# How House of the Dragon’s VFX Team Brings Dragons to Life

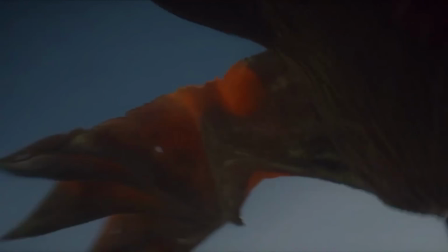0s
Hello. Unsurprisingly, a show named House of the Dragon has a lot of scenes that include dragons.
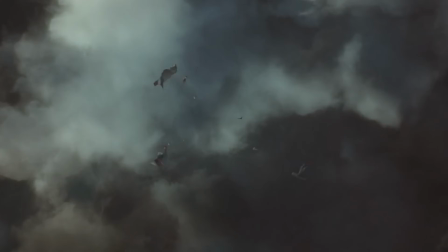8s
Shocker, I know. I never really thought too much about how they brought these dragons to life. However, there are two scenes in recent episodes that caught my attention more than the others.
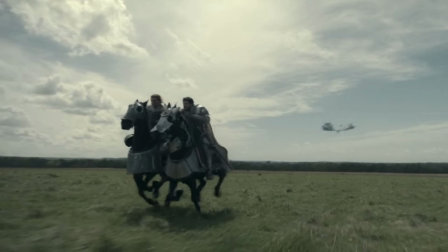16s
The first being the scene where Baela and her dragon Moondancer chase after Criston Cole in the Crownlands, with the second being the Battle of Rook's Rest, where we see quite a performance between dragons Meleys,
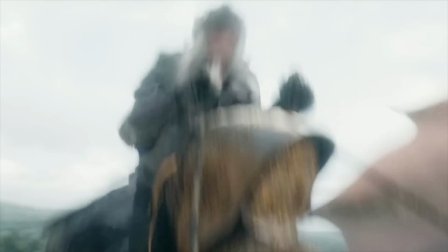24s
Vhagar, and Sunfyre. While I've always wondered how the show brought scenes like these to life, after watching both of these episodes, I needed to dive deeper to find out the details.
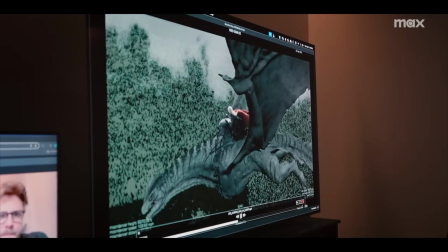32s
Did they use both practical and visual effects together? How did they immerse the actors into the scenes? And what secret tricks were used to put it all together? I was quite surprised, not only by how complex creating these scenes was, but also the fact that they ensured it was scientifically accurate too.
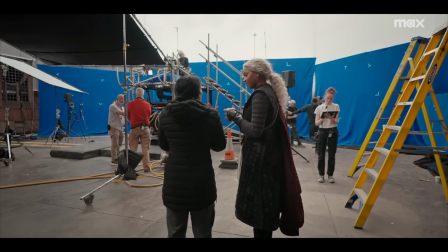44s
We'll get to the tricks they used to make it scientifically accurate and how all of it benefits the story as a whole in a moment, but first, let me take you through how they created the scenes from the ground up.
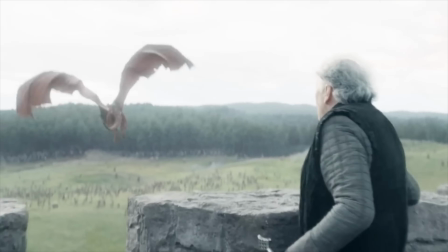52s
In my search for information,
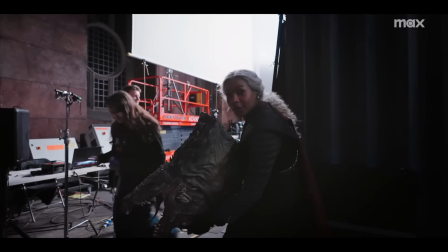53s
I found a few interviews and breakdowns the production did to explain how they combined practical and visual effects to bring dragons to life for the episodes that would be their biggest to date.
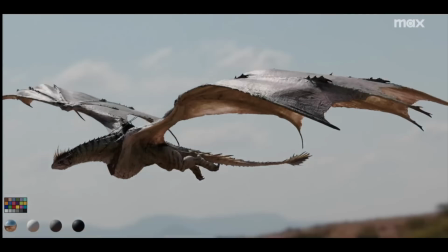61s
It was clear that the production would put all of their ideas and thoughts together, but it was ultimately going to be extremely VFX heavy to bring these ideas to life.
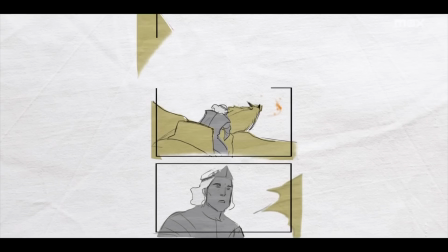67s
Because of this, the production dedicated themselves to meticulously work through the logistics, heavy storyboarding, and fine details during production to set up the VFX team for success.
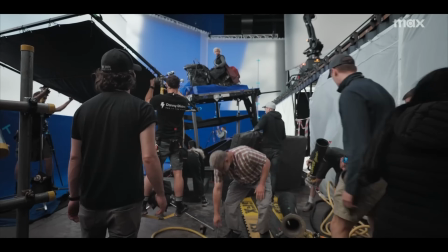76s
Once they were ready to shoot, they started on a blue screen stage with a custom bucking rig of a dragon. It is similar to the likeness of a mechanical bull, but raised roughly 10 to 15 feet in the air.
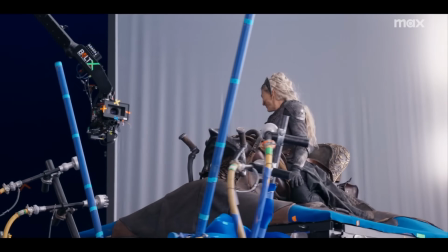84s
It's quite an impressive rig, as it could be programmed to move in any direction, simulate flaps of wing movement, and sudden changes in flight direction.
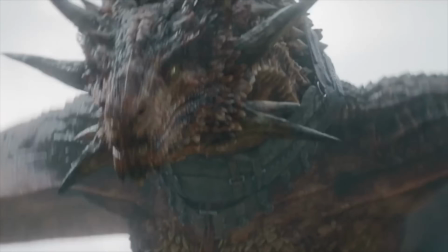91s
Once this was built, the more complicated layers began to show as they started to consider logistical details that would ensure the immersion was scientifically accurate.
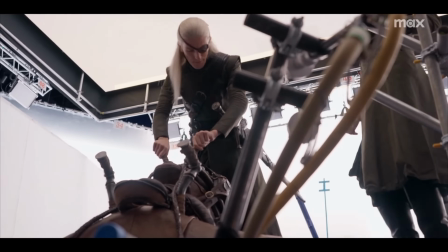97s
They needed to consider variables like the scale of the scene, the size of the dragon,
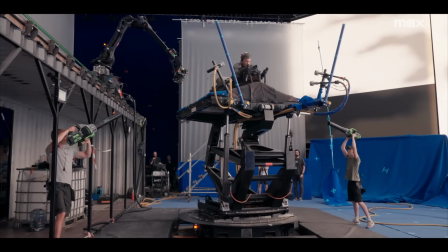102s
the speed at which it moves, and how the wind would move both around the dragon and the actor while flying at terminal velocity.
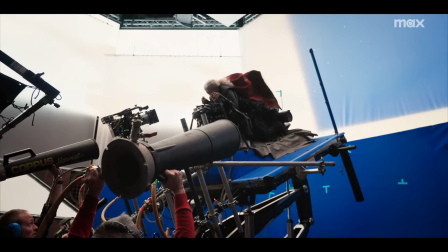107s
Creating this rig and accounting for the details for accurate movement and wind was essential, as it created a high level of immersion for the actor.
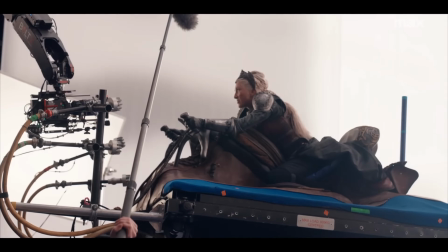114s
In a scene like this, there would be a lot of eyes on the acting, so it was important that they created the most realistic environment possible for the actors.
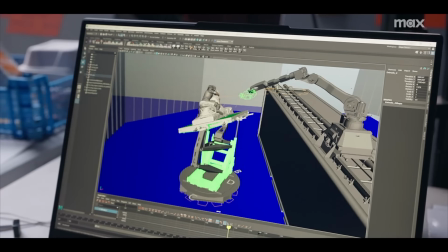120s
Once it was time to shoot, they had a few more tools to fully bring this to life. First, they had robotic cameras on the rig that adjusted to every move of the actor.
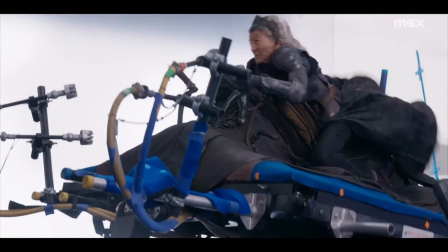126s
This allowed the crew to get any angle they needed with ease. It also added another layer of immersion for the viewer, as they could make the camera feel as if it was actually on the dragon.
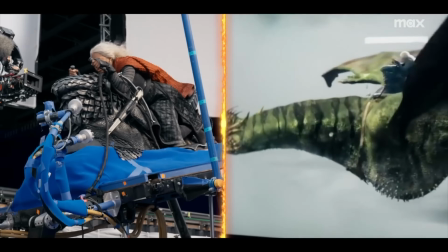134s
Secondly, while filming, they were able to take the footage in real time and apply it to a CG scene and Unreal Engine.
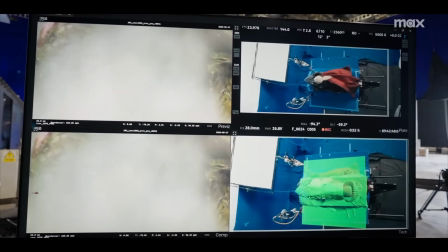139s
This real-time previs of what they would see in post gave them a rough composition in the moment to be able to tweak and modify things, resulting in maximum efficiency.
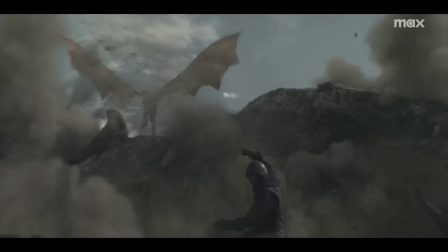146s
Previs is great for creating a visual reference prior to any scene, but was really helpful for the dragons fighting, as they wanted to base the dragons grappling from how birds of prey would do the same.
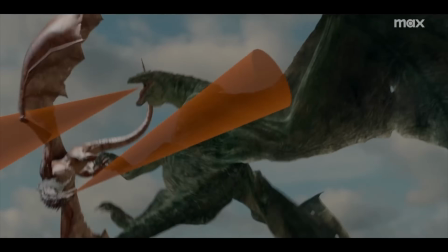155s
Previs allowed them to accurately replicate this and simulate fire while spinning in midair perfectly. To close out their work in the blue screen stage, they filmed multiple passes in different lighting conditions.
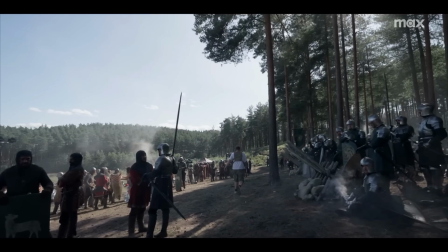163s
This would ensure post-production had the proper footage to overcome any lighting conditions they may face from the footage taken on location.
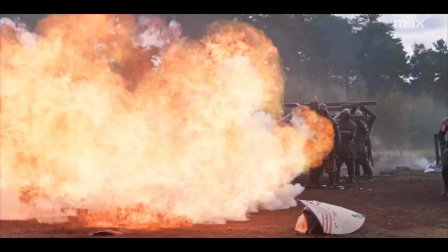169s
Finally, the on-location work was the icing on the cake, as this is where they were able to add in the fire. The production created the bigger flames on a backlot with real fire instead of using CG.
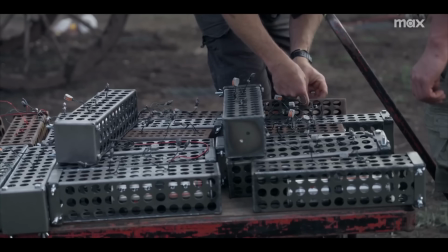177s
However, the smaller flames on set were a little bit more technical. They would bury a small line of incendiaries, which would ignite going roughly 15 feet in the air.
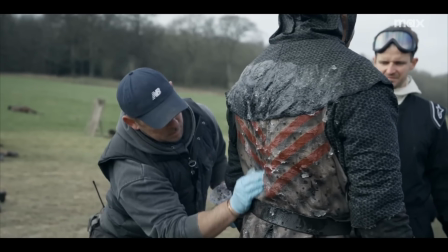185s
Stunt actors would also wear clothing covered in an accelerant gel to safely be ignited in these scenes.
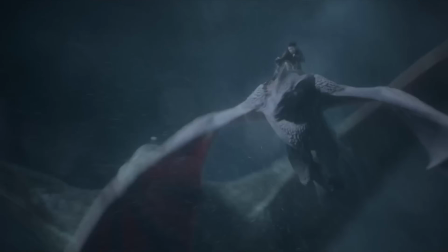190s
All of this work is impressive, but even more so that it was filmed during the day. Setting the scene at night would make it easier to hide mistakes or sloppy CGI.
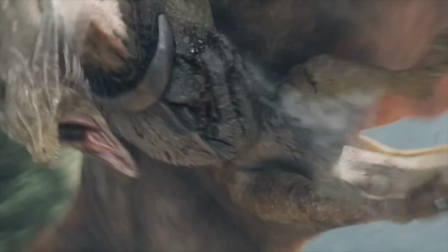197s
However, the methods used and the skill behind it allowed them to push the bar even further with great confidence, leaving us with the final scenes that we see in the show.
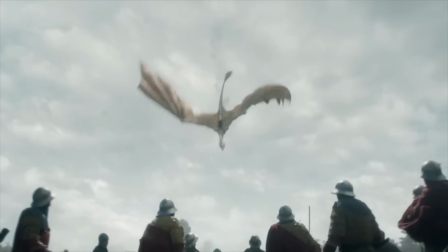204s
But even with all of this, my main question was, why does the production put in all of this effort into the dragons, especially during some of the smaller scenes?
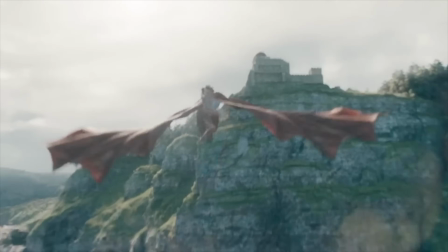210s
Sure, the easy answer is that a poorly put together scene would take the viewer out of the experience. However, I knew the production viewed this differently from other shows and movies.
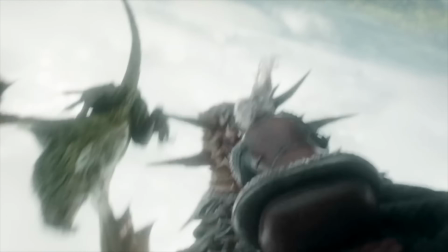218s
In this world, they knew they could get things like animation, interaction, and cadence of these scenes correct.
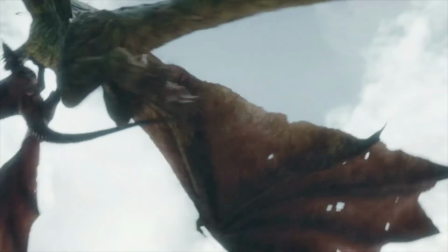223s
However, that's what everyone else could do, so they wanted to focus on the fine details that others wouldn't think of to set themselves apart.
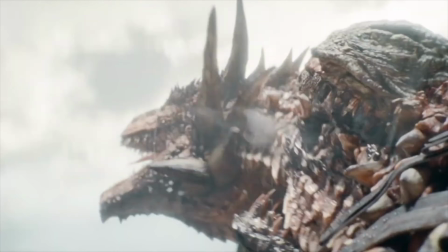229s
Because of this, minor details were added like flies being attracted to the creatures,
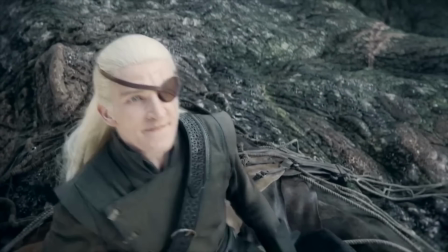233s
wear on the dragon's back from different generations of saddles being on the dragon, and different facial characteristics that show personality and age.
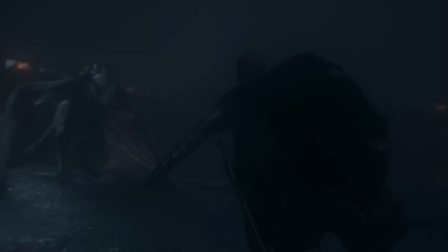239s
Even taking into consideration the dragons leaving behind footprints as they move before taking off for flight.